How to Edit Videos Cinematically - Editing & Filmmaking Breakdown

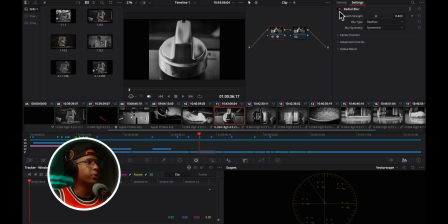So I added that blur so that it looks a little bit more dreamy.
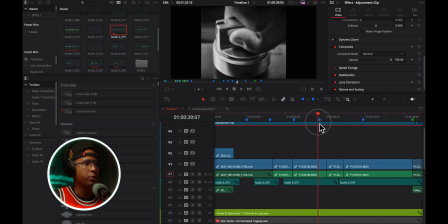Like I said before, the devil is in the details. Those details that a lot of people don't notice.
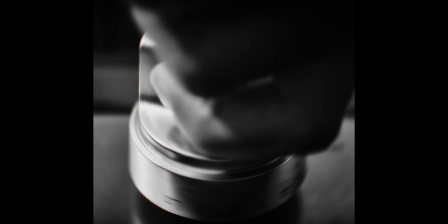The shot is so short that some people might think that it's an effect from a lens.
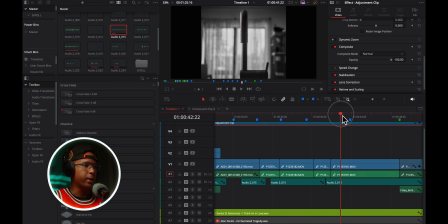And one thing I want to point out here is that my style of
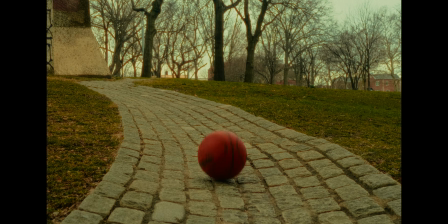framing the shots is something that I call center framing.
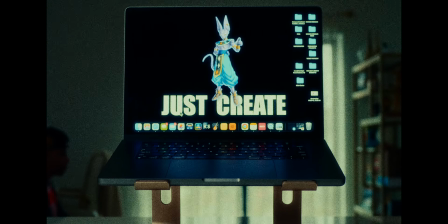Center framing, and I say it all the time,
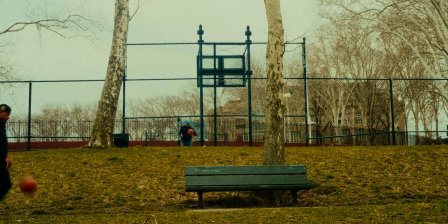but center framing is basically where you place or frame your subject in the middle of the frame.
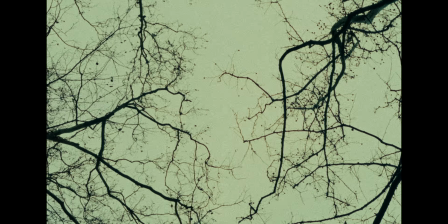I find that for me, it looks very stylish. That way I keep my style similar.
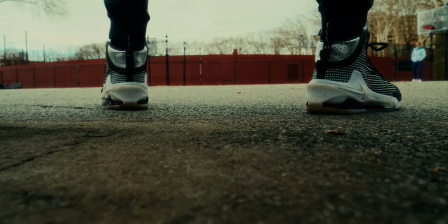So it doesn't matter what kind of video I make, there is something similar that happens all the time, most of the times, not always.
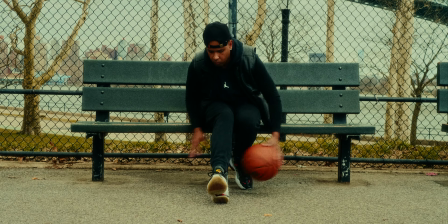And also, the main reason why I use center framing is because it is very easy for your eyes to follow when you always know where the subject is. And usually the subject is in the center. Not always, but most of the times in my videos, the subject is in the center.
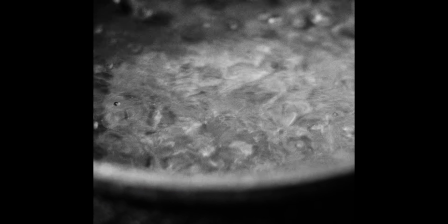This other shot was also shot with the macro lens itself. I added a boiling water sound effect to it because I didn't like the way the regular water boiling sounded. Even though I placed the microphone very close to it, I didn't like the sound of it, so I just added a sound effect of water boiling to enhance it.
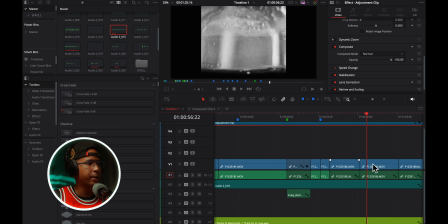This shot, I did it purposely like this.
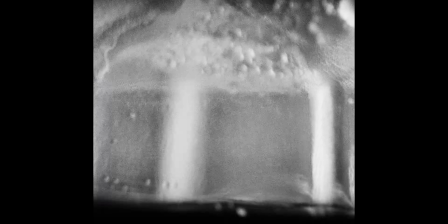I framed it this way on purpose so that you can see the coffee filling up the frame until the end. And right at the end, I cut right there so that you can see the next shot. That I call it cutting on action.
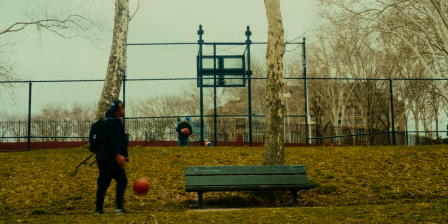When, let's say, a subject is coming from left to right,
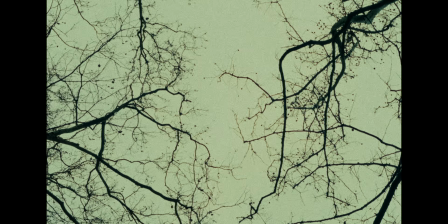you gotta wait until the subject goes all the way to the right to cut, so that the cut feels a lot more pleasant. Now, if the subject is walking 5 minutes from left to right, there are always exceptions. These are just suggestions to make your edits better, but don't take it like the Bible.
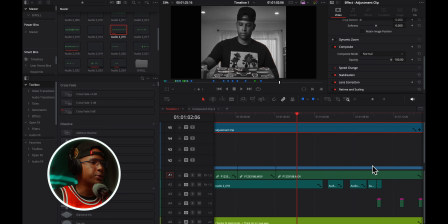And this is where actually tragedy happened.
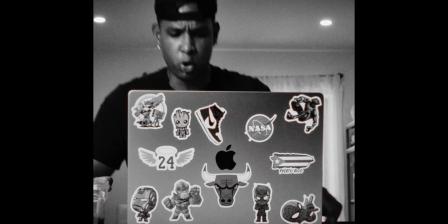This is sad. At the end of the video, I actually poured coffee on my keyboard.
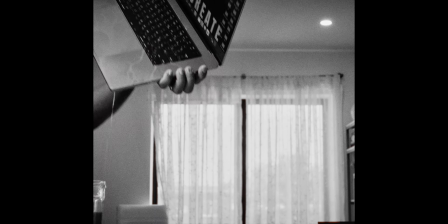Obviously not on purpose because I'm not rich like that. I have this YouTube channel, but I'm not even making money from it. So why would I try to murder my computer, which is my favorite asset when it comes to creating videos? This was not planned at all. So since it happened, the way it did, my plans were over. So basically, I said, you know what?
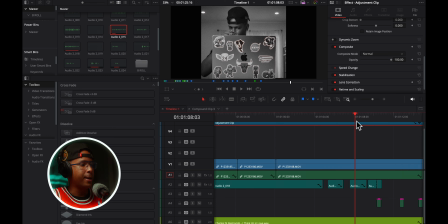Let me change the whole idea that I had and let's make it about this ending, this tragic ending. So, on purpose, I changed the song. I had a different song before that gave it a different vibe. But since I knew that I had to change the idea because of what happened,
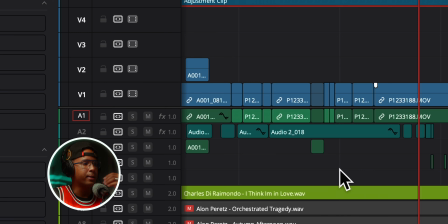I dropped a song there that is more happy and is talking about, how happy I am and things like that. So that mixed with the ending,
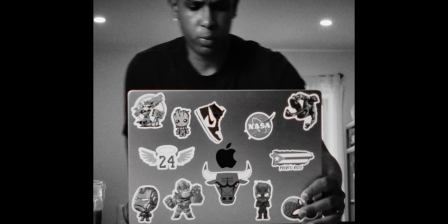it gives a contrast of good and bad, positive and negative that makes it funny at the end.
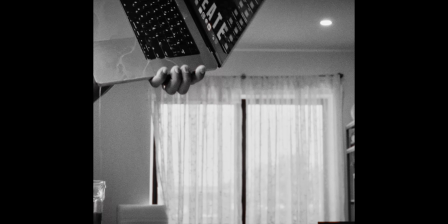So if I was to have a different beat, it wouldn't really work. You see this a lot in a lot of movies. Probably in Deadpool, you see it a lot where he's like doing all this killing and then he has a very happy song that has nothing to do with killing. So that makes it funny. This is it. I really hope that you got something from this. Anyways, I'll see you in the next one. This was a little bit of work, so please make sure that you support this channel by liking and commenting so that I know that you like this kind of videos. And if you want to follow my journey, you're welcome to subscribe. Thank you so much for watching and I'll see you in the next one.